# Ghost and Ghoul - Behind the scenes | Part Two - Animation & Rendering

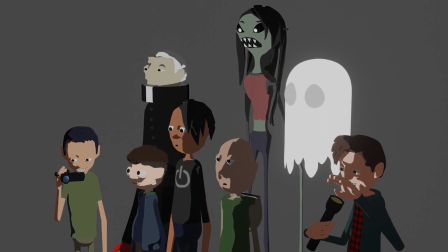I needed a world for my characters to move around within. Even before it cuts to the story, most of my film was set in graveyards, so I knew I would need lots of tombstones.
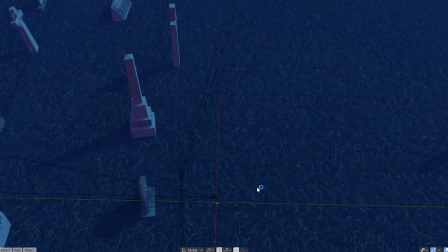While I didn't need to use reference to create my characters, I didn't have a good internal concept of what a cemetery should look like.
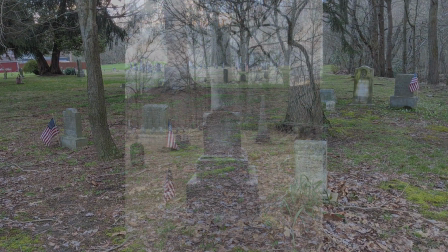Fortunately, I happened to live within walking distance of one while I was working on modeling the world, so I was able to easily take some photos for reference.
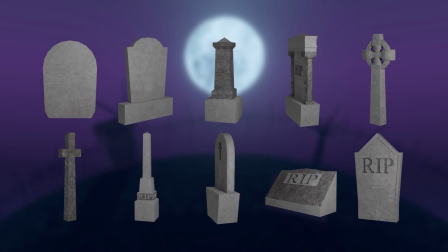I ended up creating 10 different types of grave markers based on my reference photos, with additional variety created by altering colors and slightly modifying the dimensions.
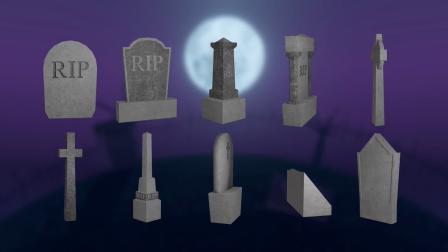I also learned through my slight field research that an old, unkempt cemetery isn't laid out entirely in neat rows, but rather in clusters.
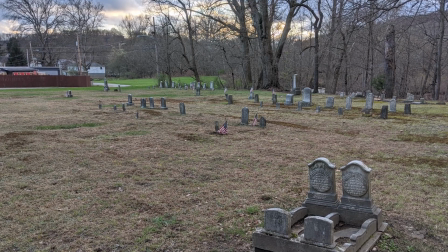Between 3 and 10 graves would be placed in rows near each other, with lots of open space between clusters. This informed the layout I used to put my gravestones into my scene, though this was also determined by the story.
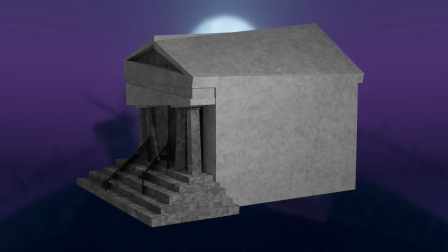As for the other structures in my story, I didn't have access to cathedrals or mausoleums in my small town, so I took inspiration from elsewhere.
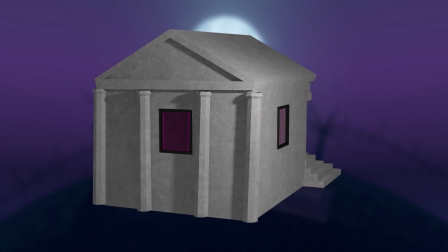I used images from the internet as the basis for the overall shape of the 2 mausoleums within this story, and stylized them to make them appear uneven and misshapen.
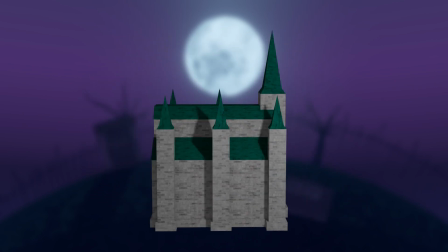Fans of The Legend of Zelda may also find another nod to this influential series in the design of the cathedral I built,
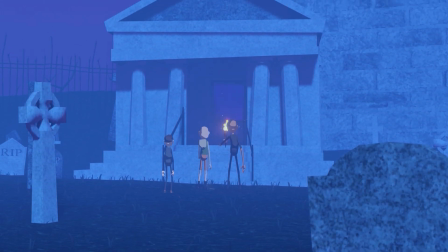though it is mostly not visible within the film, and I probably could have gotten away with a big concrete box.
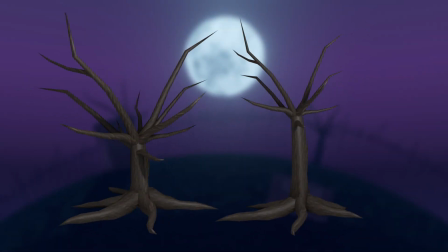Trees and grass are fairly simple shapes, so I won't go into detail on how they were made.
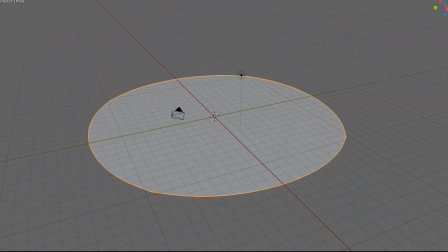I will say, though, that to create the ground which the characters walk on, I placed a very large circle in the world and divided it into many smaller squares.
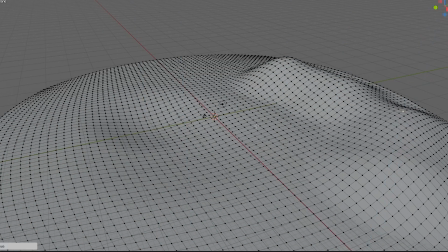I then used the points of these squares to manipulate the circle into an irregular surface with hills and valleys.
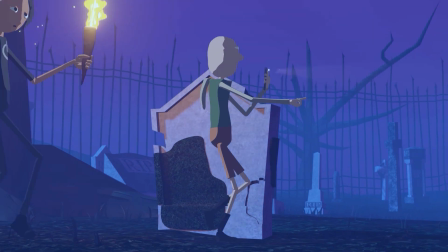While I had settled on cell shading for my characters, the world they would be moving through needed a bit more effort put into the materials that make it up.
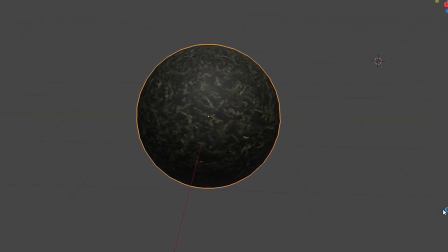Within Blender, a material is the name given to the part of the model that makes up the colors that appear on its surface, and how that surface reacts with light.
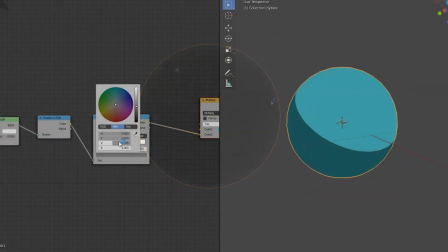In the case of the cell shading I built, that system is a material.
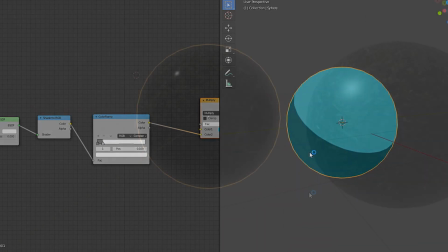For everything else, it involves a blend of reflectivity, specularity, transparency, or alpha channeling, and texturing.
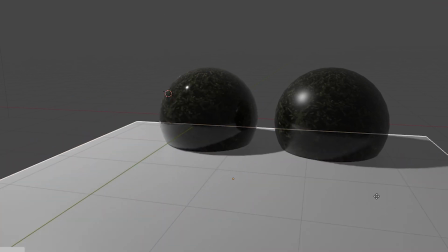I used different properties for different objects, so it wouldn't be useful to spend my time going through them all.
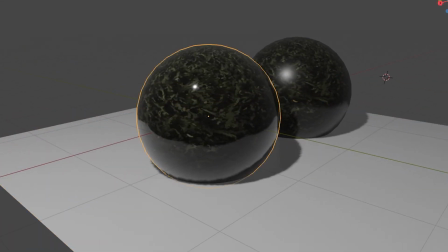I can talk about a few things with regards to textures, however. I developed most of the textures for my objects to appear like a stylized version of reality.
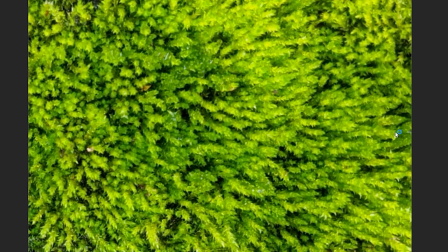I took photos of objects from around my apartment, like concrete sidewalks and grass,
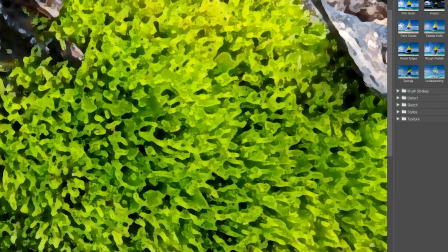and ran them through a filter to create a blotch design that still conveys all the colors and textures of the original photo in a vague way.
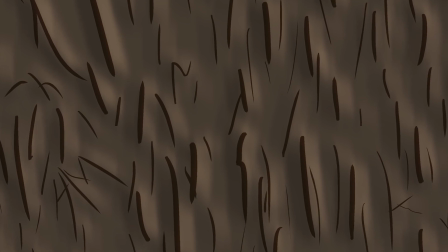For the wooden textures, I used a brown color that I digitally painted, and then drew on black sharp lines to represent grooves in the bark using my drawing tablet.
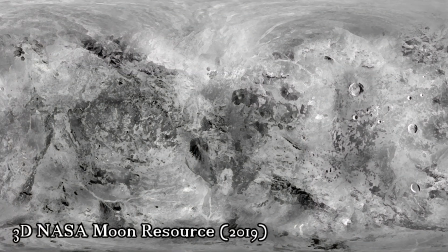To create the moon, I used an equirectangular reverse panorama of the actual moon, which was released by NASA,
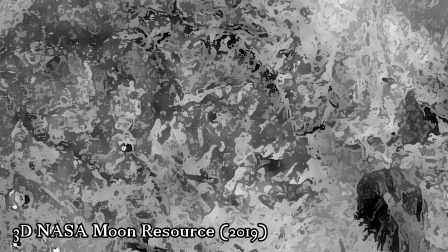and then ran it through similar editing filters to match the style of my other photographic materials.
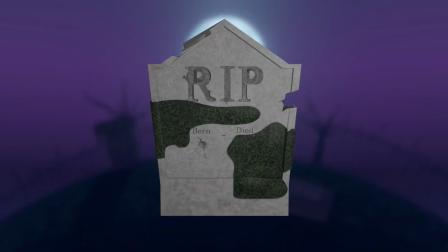Upon the modeling, rigging, and material design of all the elements being completed, I was finally ready to begin animation.
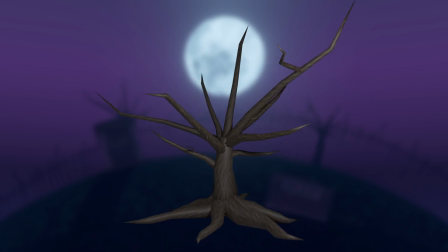I finally had a full set of characters, a full set of props, and a full set.
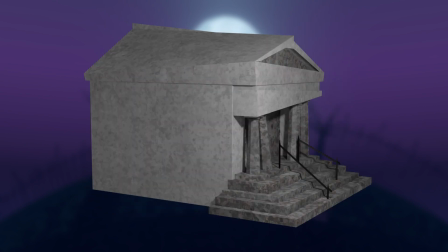Technically, if I had rigorously storyboarded the entire film in advance, I could have planned my set around this, and only modeled the portions of it that would appear on camera.
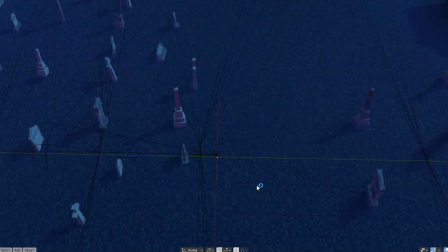However, I wanted the freedom to be able to make changes during animation, and building a complete world with no blank spaces left for the camera or specific shots allowed me that freedom.
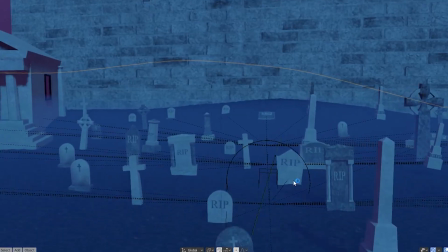To liken this to film, I was now playing the role of the director,
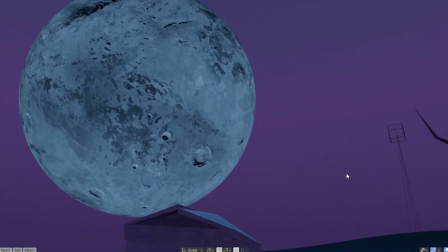choosing to shoot on location rather than building a soundstage so that I could create new shots or alter scenes based on the environment I had to work with.
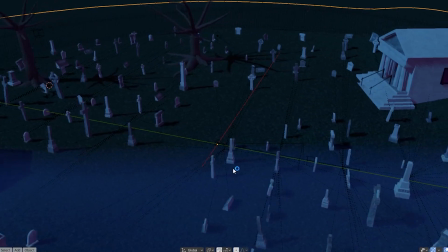The difference here is that I also had the power to manipulate the ground, trees, and buildings to suit my purposes as well.
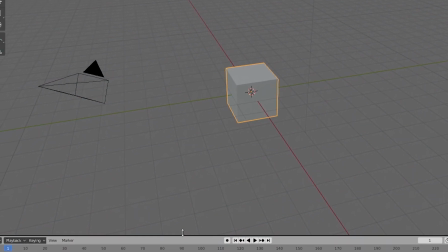To create an animation in Blender, you must create keyframes, specific points in time where you want an object to have a specific position, shape, color, rotation, etc.
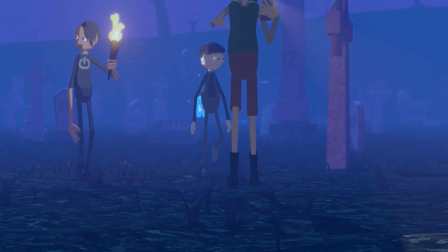Frames are still images which, when viewed in rapid succession, create the illusion of movement.
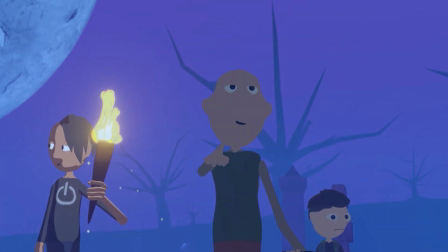This concept is fairly universal at this point, with frames making up the images in cartoons,
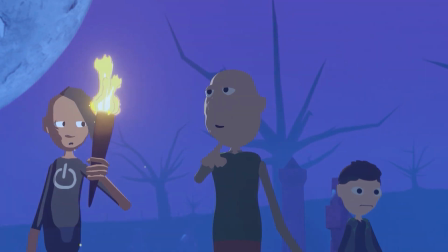movies, videos on social media, video games, and pretty much every form of digital media with a video aspect.
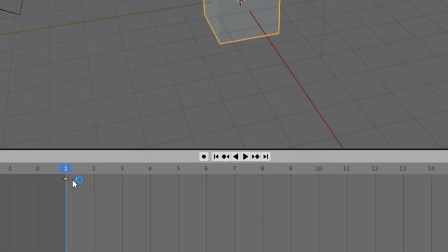Keyframes are specific frames along the timeline, which serve the purpose I described previously.
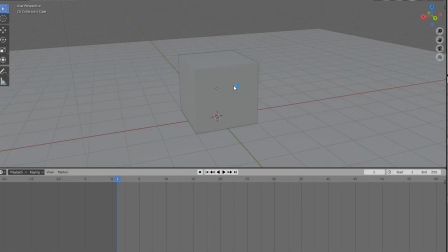As for the frames in between keyframes, it is a luxury of computer animation that they are calculated automatically based on the keyframes you manually place. If you set a keyframe for an object on the ground at 1 second, and the keyframe for an object in the air a few seconds later, the frames in between will automatically show the object rising.